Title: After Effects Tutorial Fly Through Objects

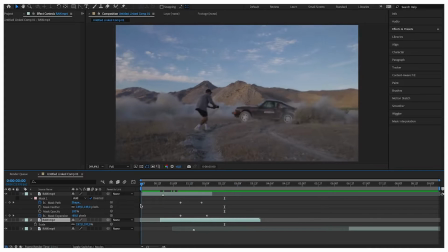238s
Like so maybe. then the next step is we're going
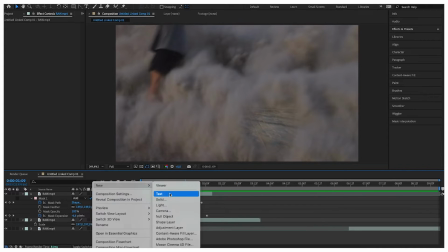243s
to create an adjustment layer and the adjustment layer I only
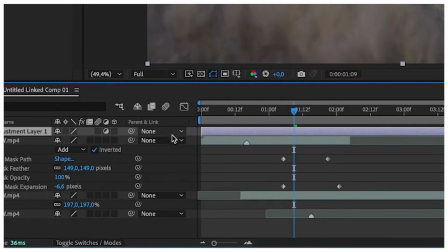248s
wanted to have an effect on the FPV clip so I'm going to drag it on top of the
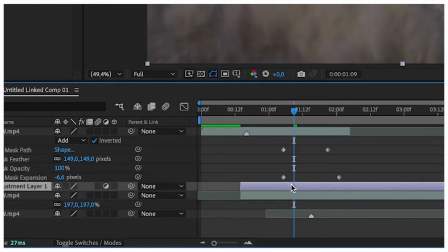252s
FPV clip and below the clip of the car.
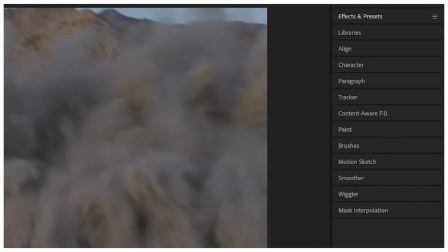257s
I cut it by holding command shift D and I'm going to add the wiggle position effect and then again this is tweaking it's
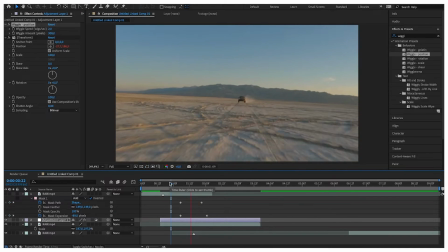268s
playing around with the settings until you're you're satisfied until you're happy with
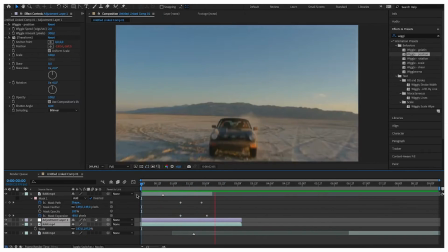273s
with how it looks so then again I will speed it up for the sake of this tutorial
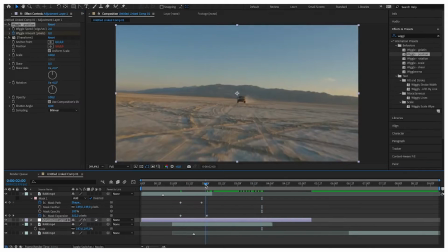278s
to keep it as short as possible
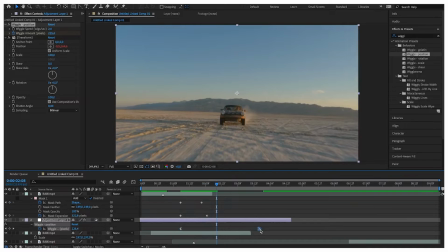281s
a lot of people always think oh yeah that's like you can do it in two three minutes but it takes a lot of time usually but that's what people don't see they see the effect they're like oh that looks cool but then it's trial and error you just try it again doesn't work try it again maybe in a different way until you're you're happy with with how it looks now that we have the
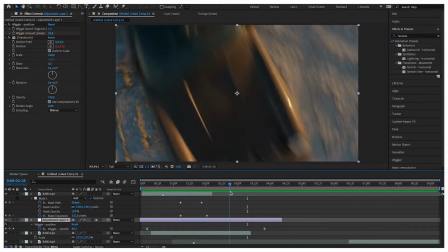302s
wiggle exactly how we want it to be we can look for a place where you want to cut the FPV clip and I want to
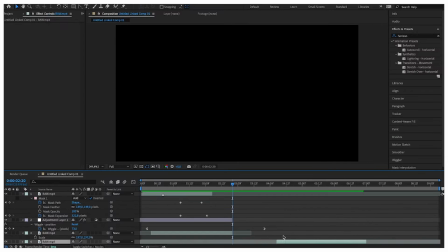311s
do it at a point where there's a lot of motion blur where there's a lot of can be impact so we can match it with the next clip
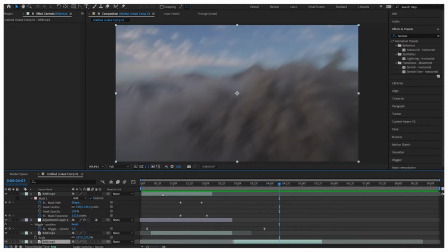318s
and then that's it let's watch the clip now let's watch the edit okay
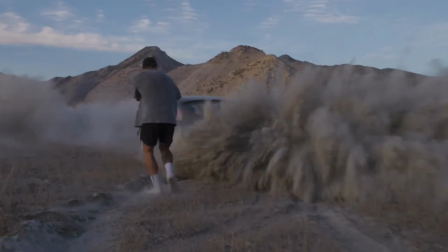so now that we are done with the effect we're going to do the sound design and for the sound design we're going to Premiere Pro and for this sequence for this edit I'm only going to use four sound effects we
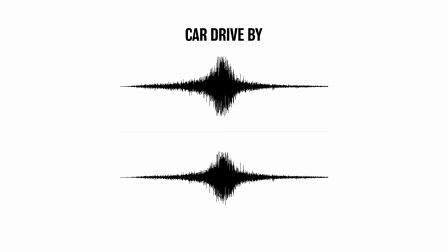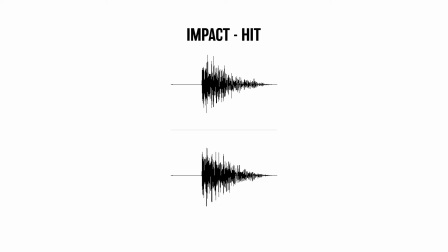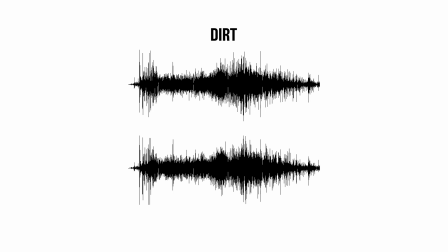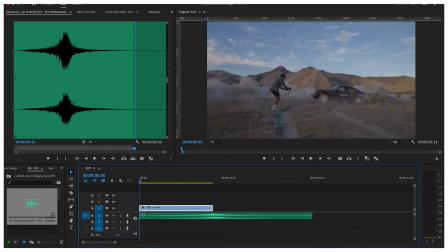366s
are in Premiere Pro I already got the car drive by sound effect selected I'm going to find the point where
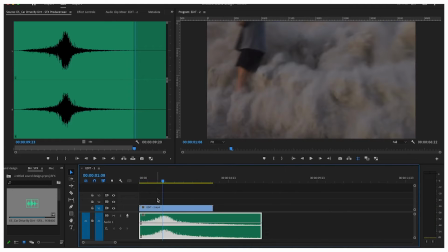373s
I want the car to drive by where it like passes by and that's also because we are going
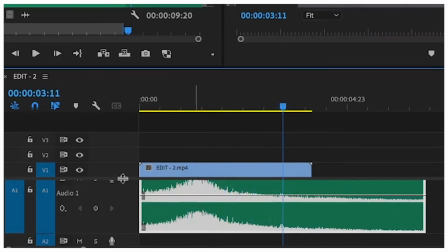381s
closer to the car I want the volume to to rise then
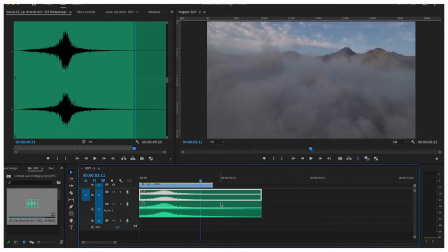386s
we need another one for the FPV shot and I'm going to change the speed of the sound effect and that's a that's one way how you can use
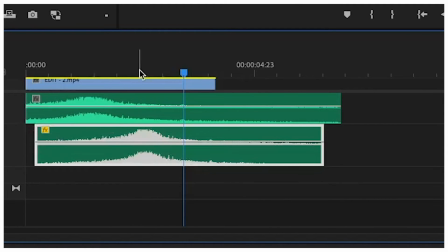395s
one sound effect in multiple ways because it changes the sound of the sound
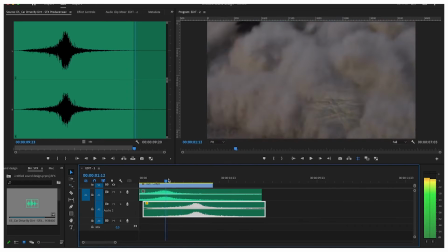400s
effect so now it is one sound effect but I changed it by changing the speed.
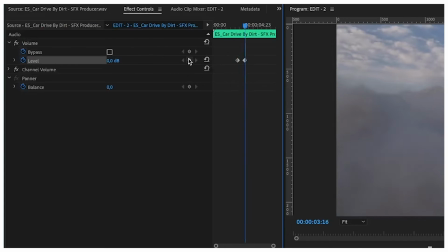405s
Then I'm going to set keyframes for the levels or for the volume and that's it.
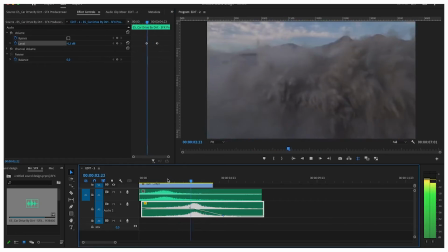411s
Then we have something like this.
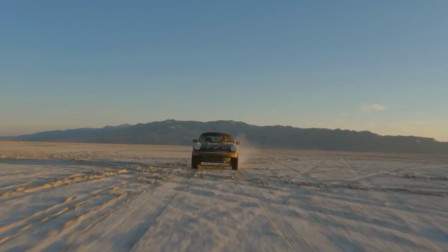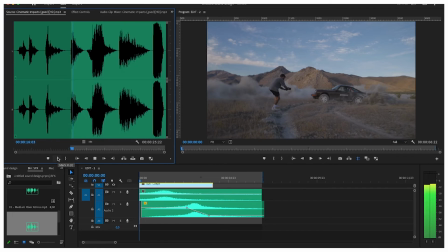418s
Now we're going to the impact sound effect and I want to use it for
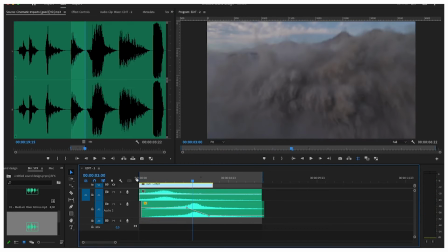424s
the impact where the FPV is flying on top of the car and then when the dust is going everywhere.
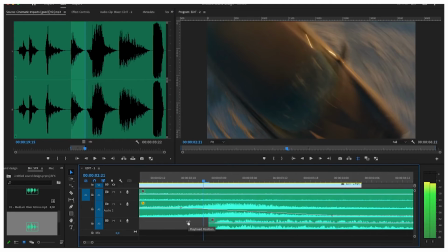432s
Like so, find the exact point and boom.
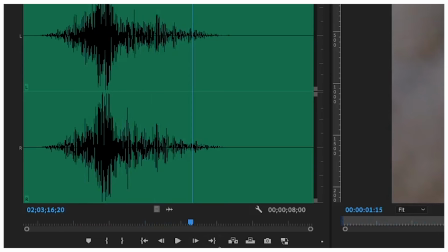443s
Then we have the riser, what I do is I find the point to all the risers at its top, there I cut it, then I can drag it to where I want it to be at the highest point,
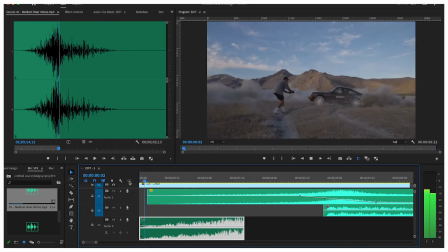456s
make it longer, extend the sound effect and you're done.
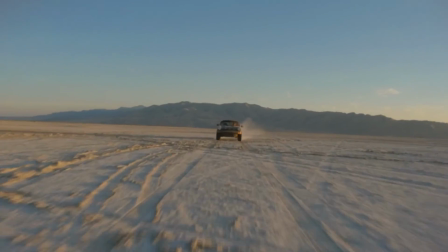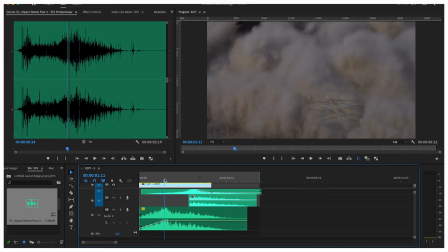466s
Last but not least the flying mod that one really sells.